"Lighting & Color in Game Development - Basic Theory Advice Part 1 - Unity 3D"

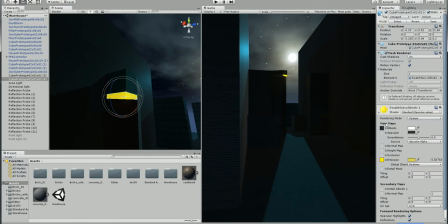1245s
that it matches with the emissive.
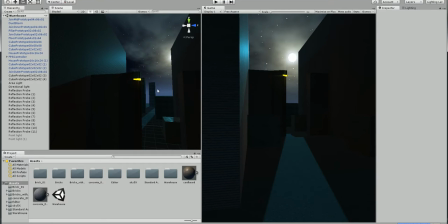1253s
So that's just some quick examples of, you know, how you could do things. Again, I wasn't supposed to show anything technical, but I figured I'd show a little bit.
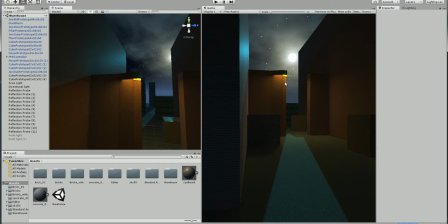1263s
So here you can see that the ISO is a bit stronger, which is also common, so there's nothing wrong with that.
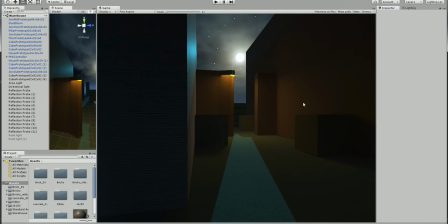1272s
You can see that it's stronger, it feels a bit more safer because the intensity is stronger, the shadows are still strong.
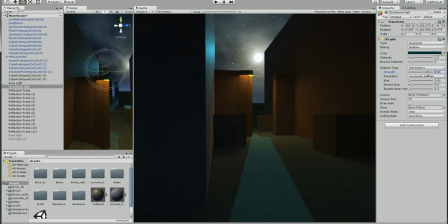1285s
We could obviously make it more lighter by reducing the strength of the moonlight. Maybe even the intensity, but I wouldn't actually do that.
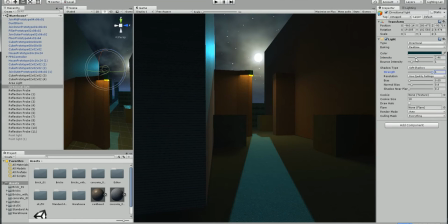And you know, you just have to play around with it. You might want to reduce the general range of it,
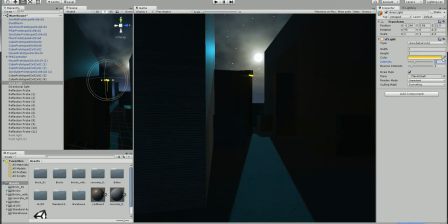1317s
but still have an even more higher intensity. And you just keep playing. That's why I don't do as many real-time recorded sessions with lighting, because it does really take quite a lot of time to show all these processes, because it's quite an iterative process.
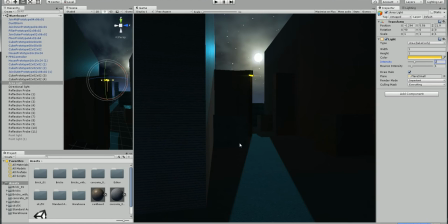1336s
Artistic sense, and you have to understand a lot of things. And you know, this is also doable because of this skybox.
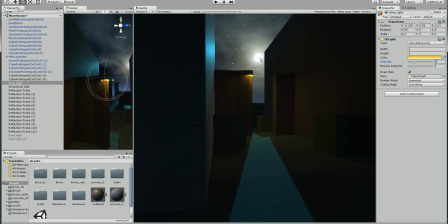1353s
It has a very bright light, so it makes sense to have this kind of strong contrast. So I hope that was useful. Again, please leave some comments, questions, specific things you want to know more about, based on what I just gave some brief examples on,
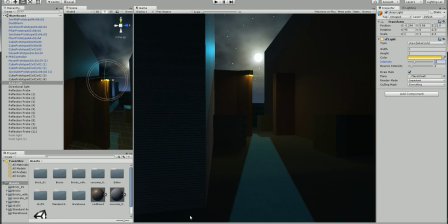1370s
and I'll do something more in-depth within a specific topic rather than giving so general outline. Thank you.